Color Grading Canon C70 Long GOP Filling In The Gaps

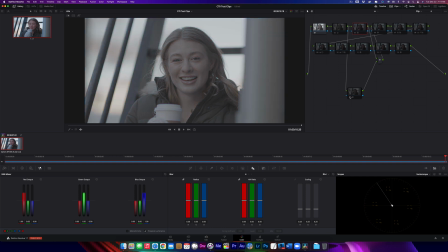And that's the reason why I went with this LUT. But obviously, the Canon provided LUT does a really good job.
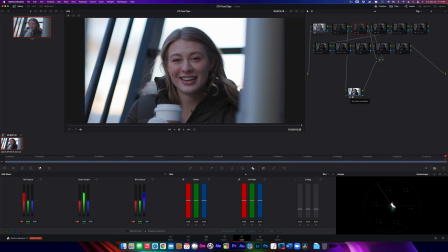So with that, because this is not the way that I work, I'm going to delete this parallel node. Whoops, I deleted the wrong one.
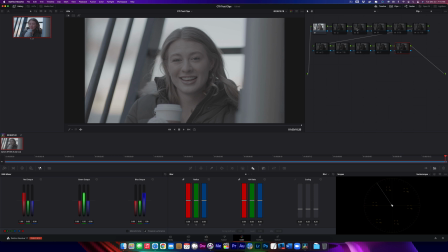Okay, so if I have 3 nodes in my workflow done so far, this is my first adjustment. Now, I right away will go to the Waveform Monitor,
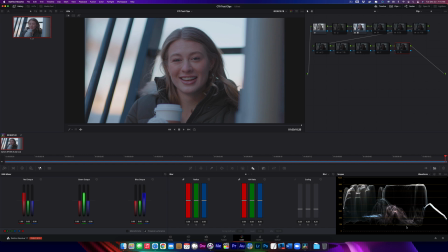and I do have the extends turned on so that I can make sure that I am not crushing or blowing out any highlights, or blowing out highlights, crushing dark areas. And I then, on my second node, so the node before where I apply the LUT is where I make my
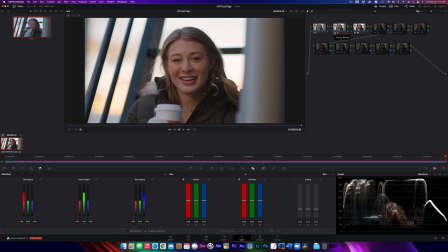exposure and contrast adjustments. So node number 3, LUT. Node number 2, which is one before that, exposure and contrast adjustments.
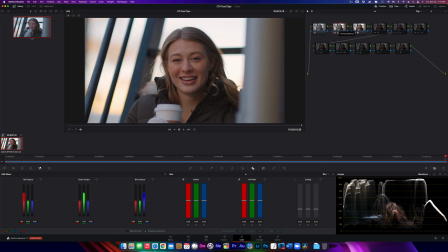Now, for my next node, and you notice node number 1 is still empty. And the reason why node number 1, I generally had a node number 1 in my workflow is because I've been shooting on red for a number of years,
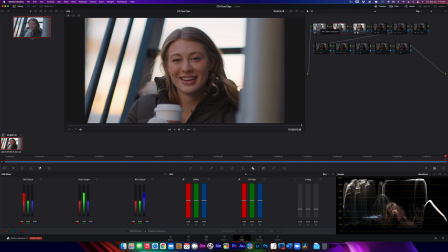and node number 1 for me has always been about denoising. So if I needed to apply noise reduction, this is where I would apply it. So this is now going to lead me into another comment and topic that's come up on
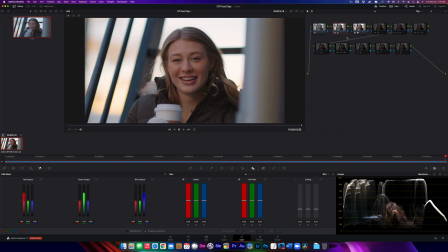the YouTube video that I released, where I was going through the workflow. People are commenting about this and calling it chromatic aberration, this area and here, and then on this other edge and these other edges.
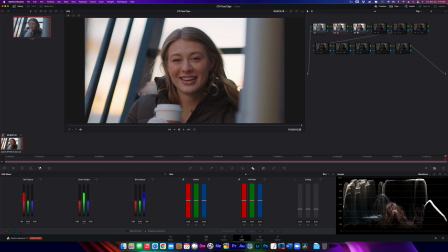I'm going to tell you that it's not chromatic aberration, and you're going to have to take my word for it, because what this is actually doing is the focal plane ends at about here, and then it begins to drop off. So all of this is already bokeh, right?
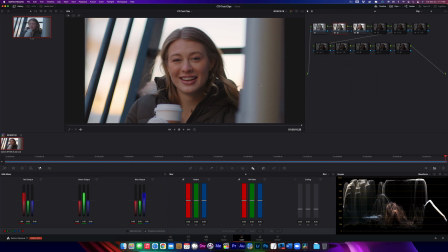So it's not in focus on purpose because of how shallow I was shooting. Because right behind her is a garbage can, and I didn't want to see it. Also, the sun is coming in from behind, so it's backlighting everything, which is the reason why some of these edges are more accentuated.
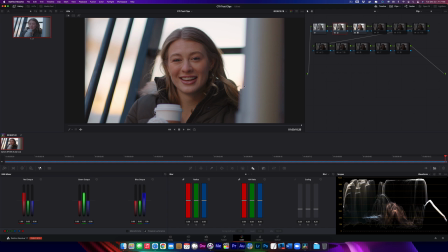So fear not, it's not the camera and it's not the lens. It is the exact situation, and then also the depth of field that I chose. If in fact we were getting chromatic aberration, we would see it all on the fringes of her hair, which we don't.
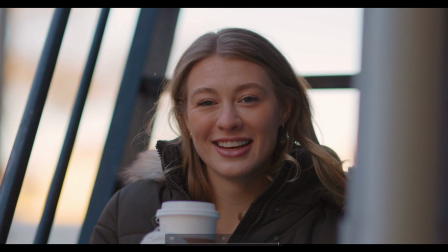And I'll blow this up so that you can see we don't have it. We have it on these edges that are being hit from behind on the light because of what's in the background that is out of focus.
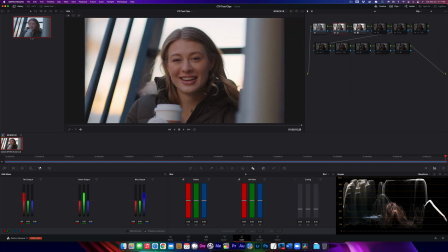Okay. Now, for my next node, so once I'm happy with the LUT that I applied, or the color transform that I applied, or whatever I'm doing to make sure that I'm working in Rec 709 space,
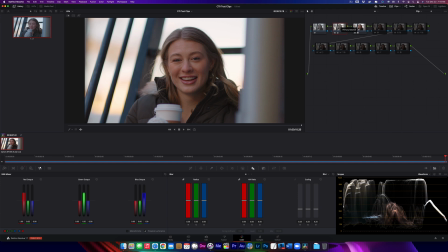and I adjust my exposure and my contrast to make sure that I'm taking as much as I can of the dynamic range out of the image, I then add another node, and this is where I focus on skin.
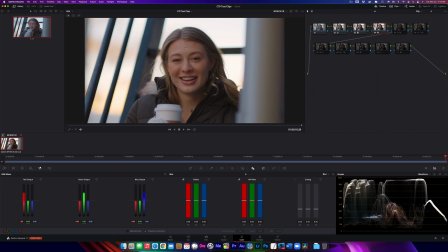And you notice what I did is I reduced the contrast just a tad. I increased the exposure just a bit. And the main reason is, this looks a little grainier.
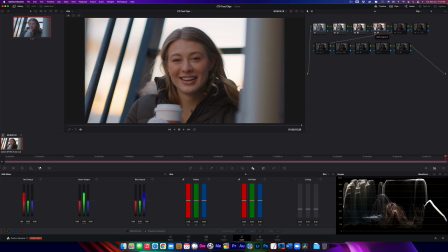This looks much more pleasing. And as I mentioned, because I work with people and people like to look at themselves in video, then it's my job to make them look as best as they possibly can.